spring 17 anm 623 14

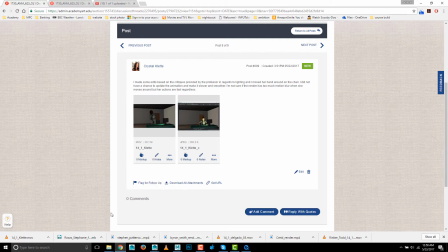(47:39)
Next up is Crystal.
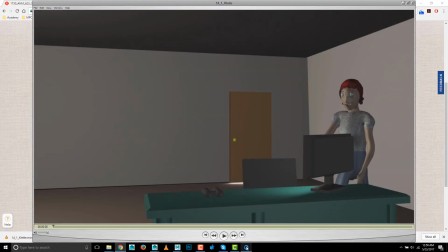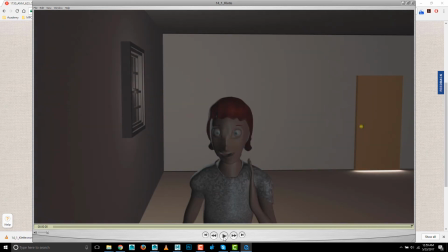(47:57)
All right. So, yeah, definitely some improvements.
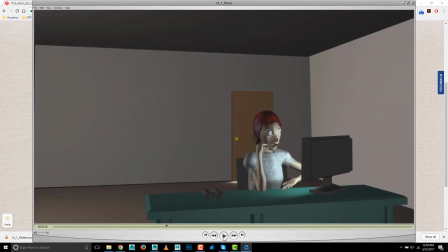(48:02)
I can see that you decided to scrap that first. I think you had to walk from the door, and I think that was a good choice to cut that because there's already plenty going on here.
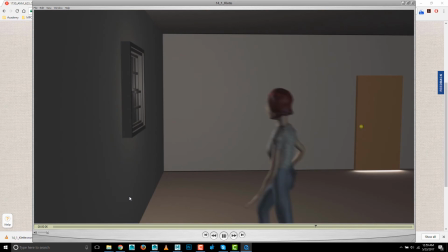(48:12)
And the poses have improved, but the timing still needs a lot of work.
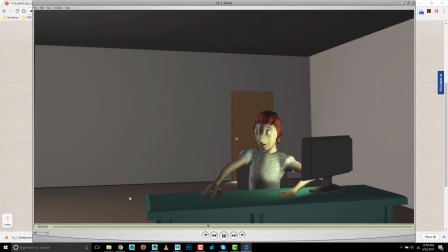(48:19)
It's just going too fast. It's just so quick.
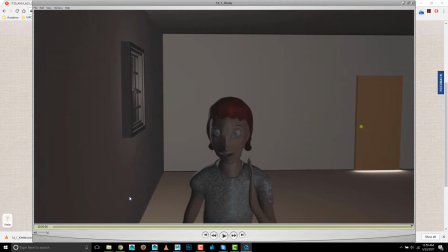(48:27)
And the thing is you might be able to get away with a super quick thing at the end, just to she's scared, be kind of funny, but it would work better.
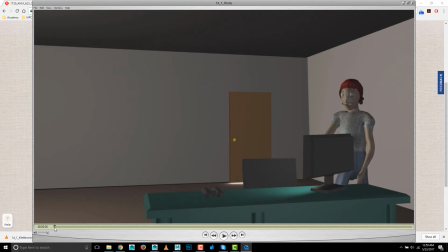(48:37)
But like, when I look at that, well, the other thing is we're frozen. I'm going to change this to frame number. We're frozen between 0 and suddenly the camera starts moving, and I don't know if you intended that or not.
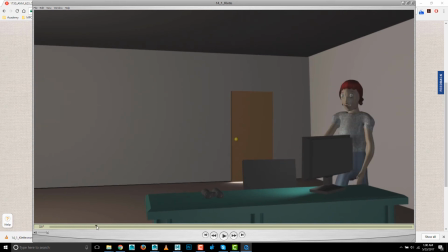(48:56)
I think that looks odd. I might remove that camera movement. But we're 42 frames into this before we even see any movement, and I would say is just cut off that first 42 frames. But then suddenly, she's moving very quickly.
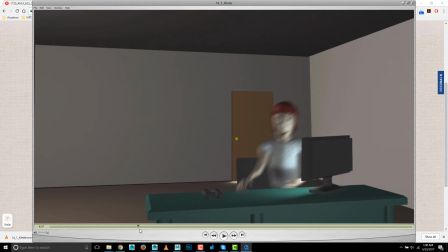And I think there's this kind of, all at once thing where it's like when I was,
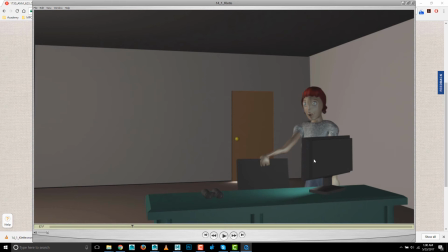(49:29)
if you watch that last critique video, when I was messing with it, I kept the hand locked on here as long as I could. Um, but she's like, everything moves at once, right? So leave the hand on, have her start to sit down, maybe get this, when this hand releases,
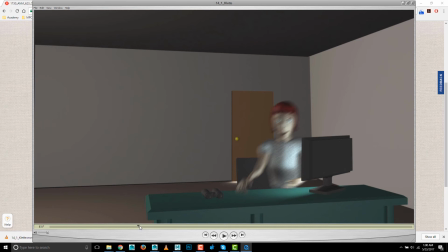(49:49)
maybe shortly after this hand could be planted, and then sit her butt down and kind of like break up that movement, because now it's just this one super fast movement where everything moves at the same time, and like you want the different limbs to move at somewhat different times.
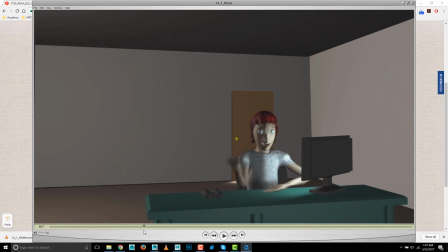(50:05)
And here, I think you're using FK arms, and I really think you should be using IK. This is a dead giveaway that you're using FK, and that hand is just not going to stick if you're using FK.
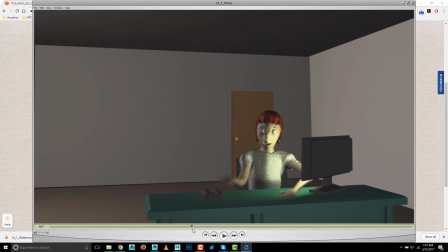(50:20)
So I would switch to IK. But then it looks like IK here. So maybe you switch at that point after this. Maybe that's what's happening. So there, that looks better. I mean, this is more the right idea, where you've got that hand planted and the other hand's moving.
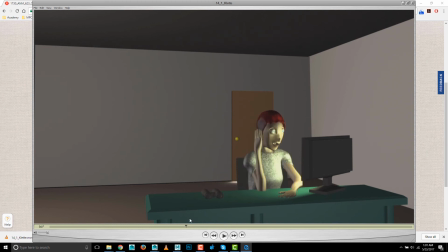(50:37)
But again, sort of this, that's just so fast. Um, and also, again, everything happens at once. So it could be like maybe she releases the hand from the head a little bit, and then maybe she turns and looks at the binoculars, and then she reaches her arm.
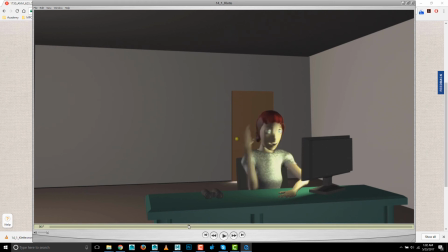(50:56)
Instead of all at once, you could break it up. Or she kind of reaches to feel for it, doesn't quite get there, and then looks, and then adjusts her hand position. But now it's just a super fast movement, and so it needs to slow down. Basically, overall, slow it down, break it up.
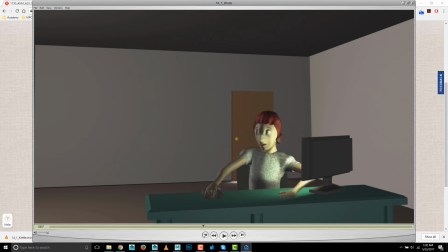(51:16)
Um, you kind of got the right idea here, where she's pushing herself up, but you're overextending, I think, a little bit. See how the hand lifts off? Clearly, it appears to, and then also the hand pushes down what looks like through the surface there. So maybe get rid of that and make sure that hand's locked down.